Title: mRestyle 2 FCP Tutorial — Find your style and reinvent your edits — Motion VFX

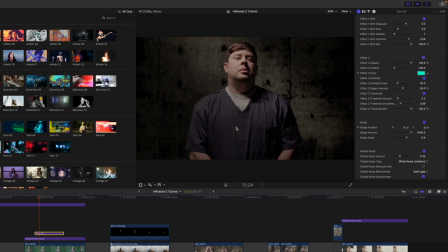486s
Now for this, because it is supposed to just kind of be seeing me through maybe like a camera or something like that, we're just gonna turn that off.
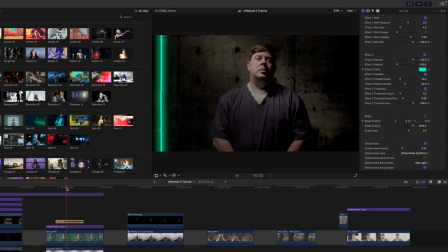496s
And then you can see that there is no bulge happening. It just comes in, there's our scan.
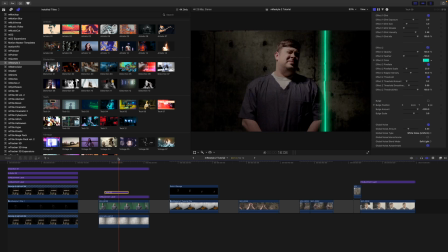501s
I'm going to move this down just a little bit to better retime it. And boom, there we go. Scan complete. Artificial intelligence recognized, and then I move into the next scene.
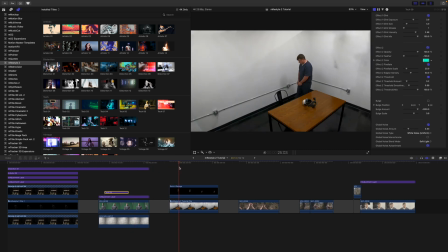514s
So you'll notice that I have two clips here. I have a rotoed out, this is pre-rotoscoped, and I just imported it as its own clip with an alpha channel.
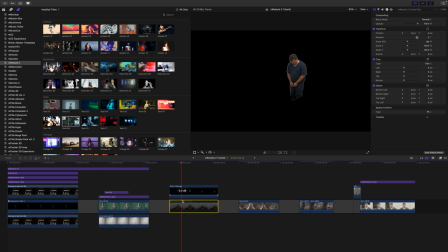524s
So I'm going to deselect this bottom so you can see there's Roto George, and then there's the regular clip here.
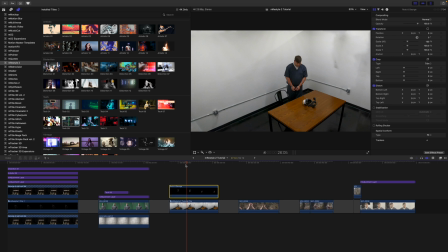532s
Now, the idea with this is we are seeing some sort of a security camera footage, and we are using the distortion one effect again. So we are going to hold off on that though, because we do make some changes. We are using vintage number 3,
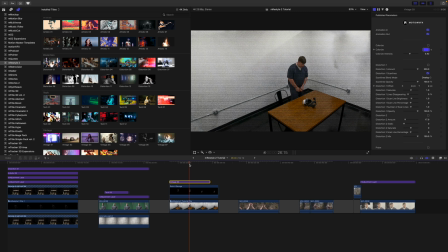550s
and I'm going to bring this in and I want you to see how it's affecting everything, but I'm actually going to sandwich this in between. And now we have the rotoed version of me right there, and you can see how clean that looks. Again, this is intentional. Let me readjust the timing.
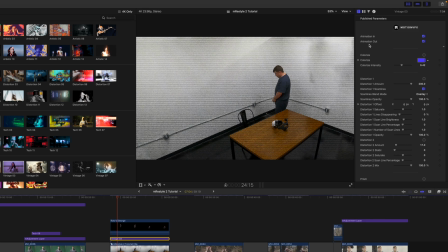569s
I'm going to go over in my Vintage 3 super quickly, and I'm going to turn off my animation in and out. You can make adjustments here down at the bottom if you would like.
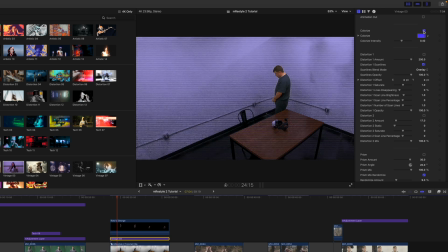581s
And you can also set this to colorize. So if you wanted to colorize your footage, you can do so here.
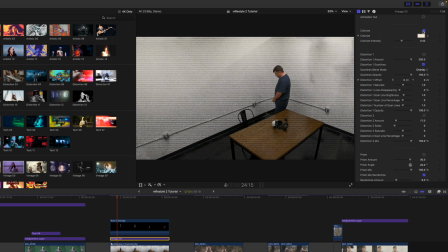589s
Now, I don't want to colorize this. I actually want to desaturate this. And there's a really, really easy way to do that if you don't have a desaturation or color grading options inside of your title. That's perfectly fine. Again, these are adjustment layers.
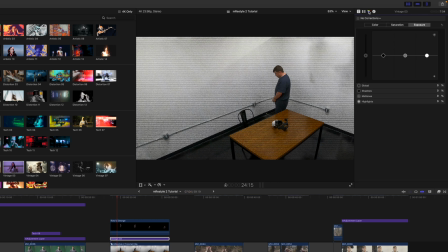607s
So I'm actually going to go over to my color inspector and go to saturation, and I'm just going to bring that down, and you can see now everything is desaturated aside from the rotoed version of me.
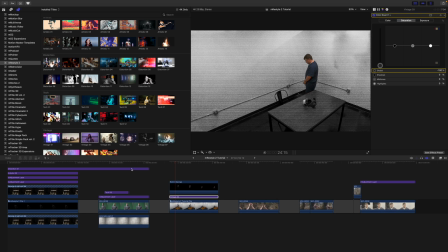621s
Now, the next thing I want to do is add the distortion. Now, in this case, I'm going to Command C and Command V, and let me adjust this here.
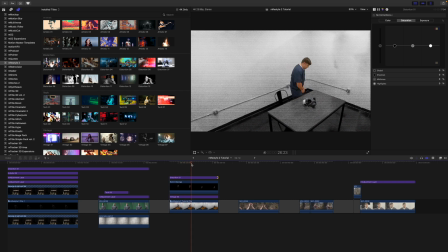634s
So now you can see that that is adjusting all of the clip, which isn't quite what I want to have happen just yet. I also am going to add the artistic 2,
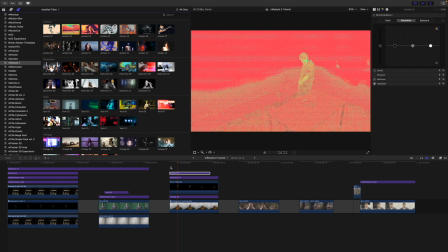645s
and I want you to notice that this is really great because this shows that you can stack these, right?
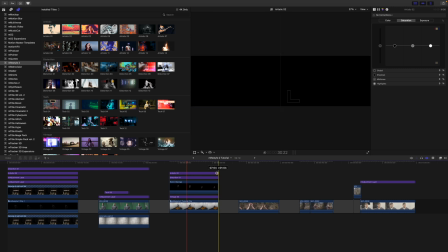652s
So I'm stacking everything together. In artistic 2, I'm going to go over to my title, and again, you've got all of these beautiful, wonderful parameters that can make things look as awesome as you want. We're not going to go over every single one of them because we have a lot to cover.
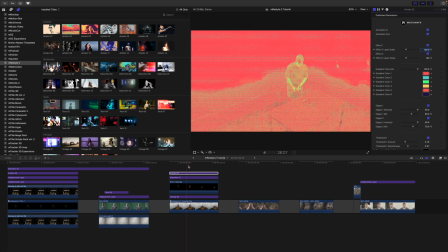672s
So the idea here is that there's obviously something going on with this guy, this person that I'm playing, and the concept is basically that he is artificial intelligence and he's locked away.
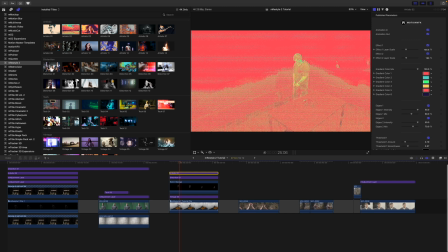684s
So I want to only show that there's a difference between him and between the footage of the security camera. So I'm going to highlight all of these, Option G to create a compound clip,
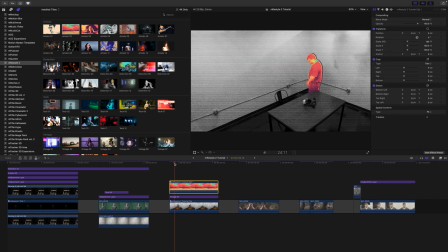699s
and then you can see that it is only affecting that rotoed version, which is really, really cool.
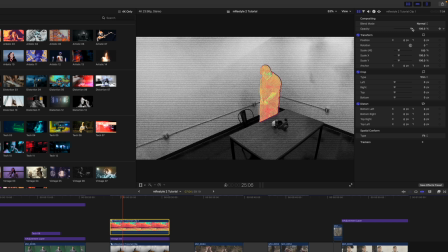705s
Now, the look is a bit harsh, so I'm just going to really quickly bring my opacity down just a bit on everything so that now we've got not such a hard looking effect going on,
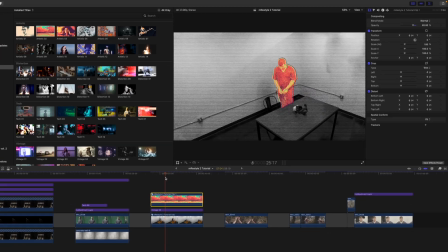719s
but we are seeing that something is going on here. There is obviously something very different with this person.
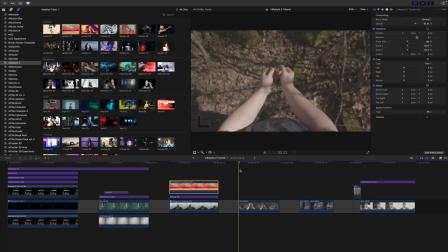726s
All right, now moving down into the next section. This is where the AI version of George has opened his eyes and he is seeing the real world.
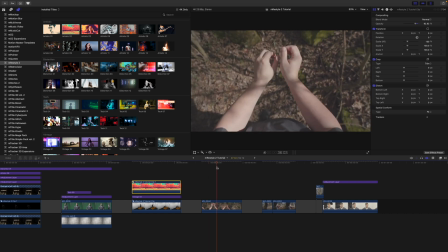736s
So you can see it's a pretty dull and basic clip, but we're going to make it look awesome with several layered titles here.
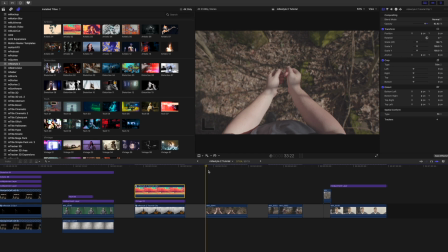744s
So first we are going to use our artistic 14.
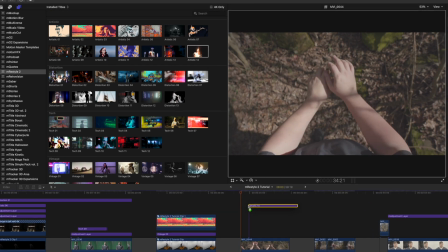749s
So let's just click and drag and bring this in. And you can see what that's doing, kind of giving this crazy looking fiery glow going on.
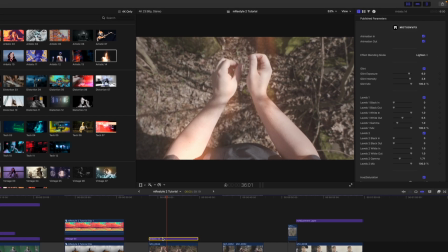758s
Now with this one, I am going to turn off my animation in, but I'm going to leave animation out on because I'm kind of, my eyes are adjusting is the concept here.
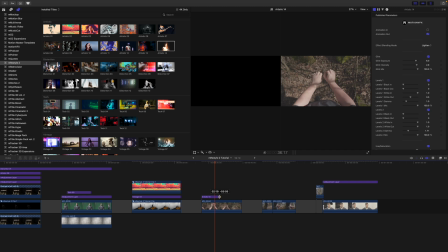771s
And I'm going to bring this down a bit so that once I have adjusted my eyes, it just kind of animates out.
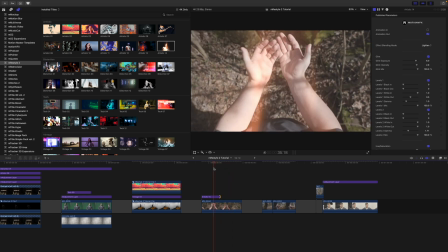778s
And then there you go, I'm opened up to the real world.
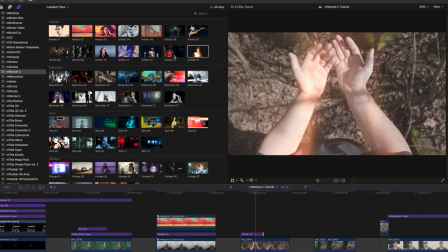782s
We also used Artistic 7, so we are going to click and drag this in.
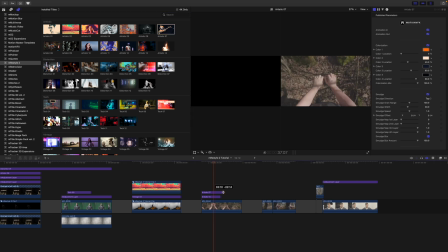788s
We're going to do the same amount of timing there. We're going to do the same thing.
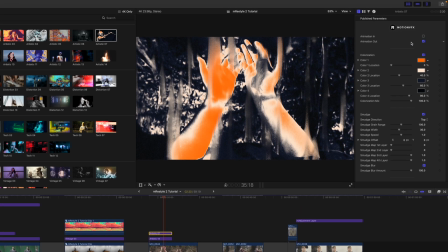794s
We are going to turn animation in off and leave the animation out on so that now both things are being affected. Again, you've got all kinds of parameters here to make this thing look great.
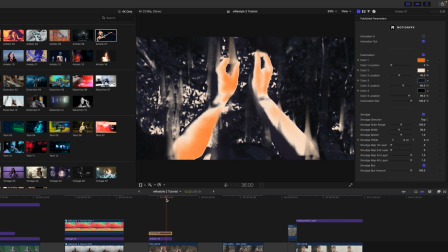808s
So now let's see how that is looking. Some crazy effects, and then boom, something happens, and we're good to go.
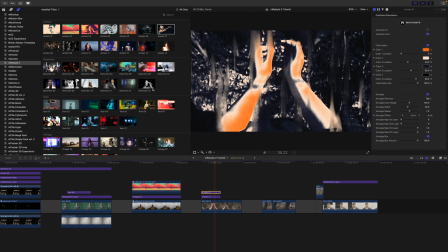815s
We also used our distortion number 2, so we will drag that in and do the same sort of thing.
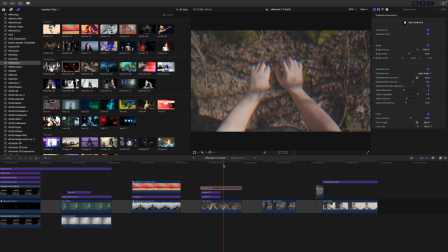824s
And this one is really cool because it's got this crazy looking outline there.
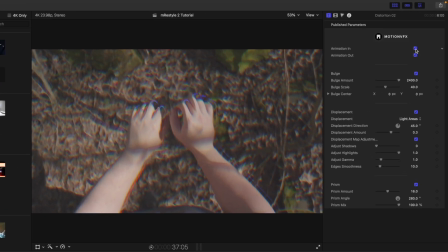829s
Over in our inspector, I'm going to turn off the animation in, leave animation out on,
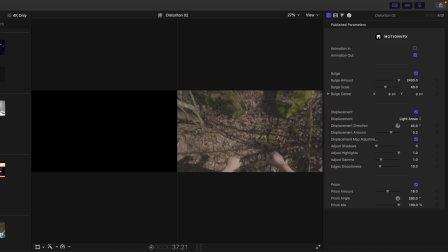834s
and with this one I bring it back and I let it actually go a little bit longer, so because I really like that effect.
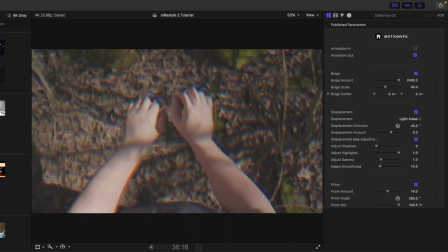842s
So here we go, we see those go out and then I've kind of woken up, and you can see that there's this bulge animation going out as if my eyes are adjusting. So that's over here in our bulge section. So you can toggle that on and off.
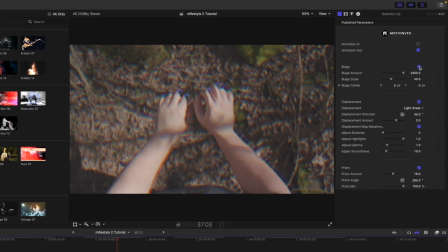858s
I really like it for this one. Really, really neat.
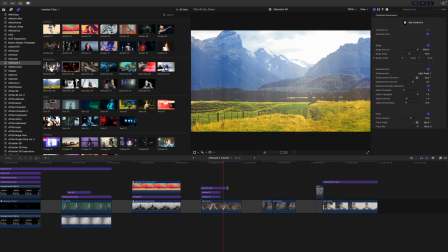861s
And then the final thing we used was distortion number 8, which we are going to leave on the entirety of the clip.
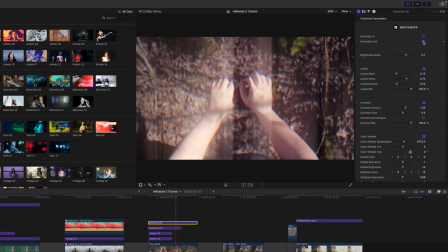870s
And let's go ahead and turn off animation in and out. And then you can see what's going on.
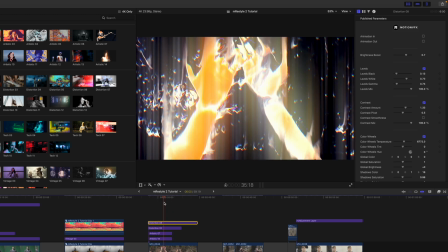876s
So we have this happening, kind of crazy.
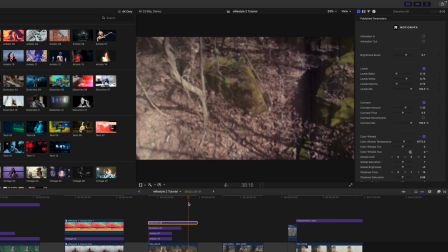880s
That goes away, and then boom, now the real world to this AI version of George, this is how he sees it, And over in this inspector is quite a lot. If you wanted to color grade the entire video with distortion number 8, you absolutely could if you wanted,
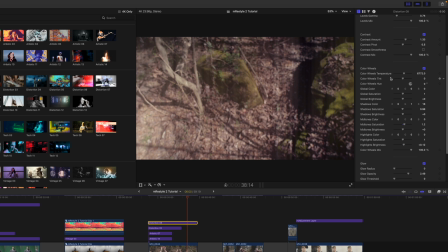899s
because you have your color wheels option here and you have every parameter that you can think of.
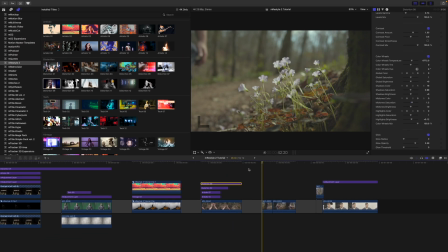905s
So let's continue down. Now, in these clips, we did have distortion 8 over the rest of these,
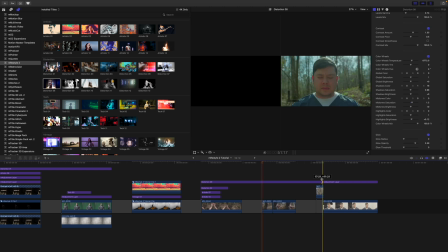913s
so I'm going to just actually drag these on every single one of them
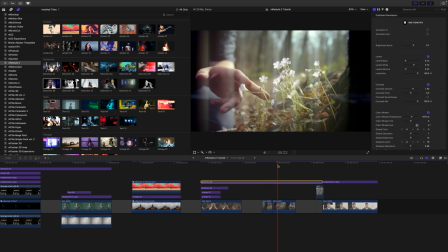918s
so that they are now affecting the rest of my real world experience here. Now, you can see that I used a jump cut, and this is where I'm showing you how to use these a little bit as a transition, which is really neat.
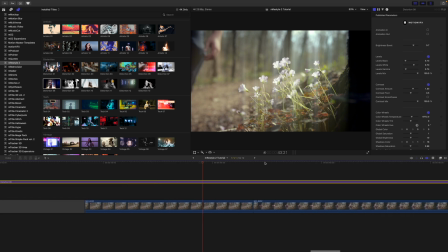933s
I'm going to zoom in to my timeline here just a bit. Over this cut, I used distortion number 1.
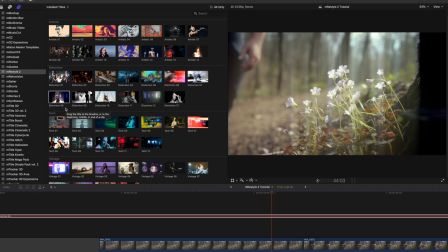941s
Now remember, we're using distortion 8 and distortion 1 throughout this entire video,
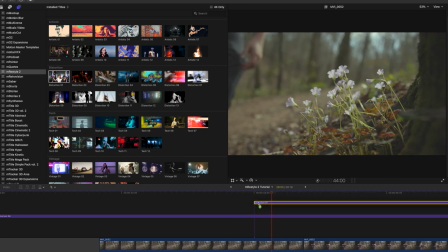945s
and it's almost like a remembering of the digital world that I come from.
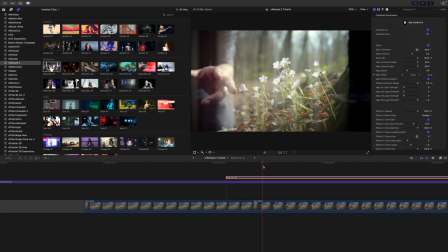951s
And you can see here what it's going to do, how it's kind of making this glitchiness. Now, what I want to do is use my blade. I'm going to just cut this. Let's get rid of the ending here. And I'm going to trim this to make it really, really short.
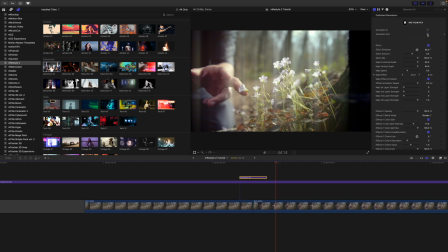968s
I'm going to turn off animation in and out. And I want you to kind of watch what happens.
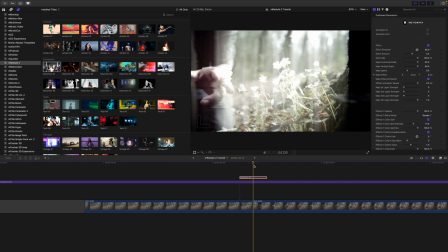974s
So, boom, there it goes. There's the cut. And then, boom.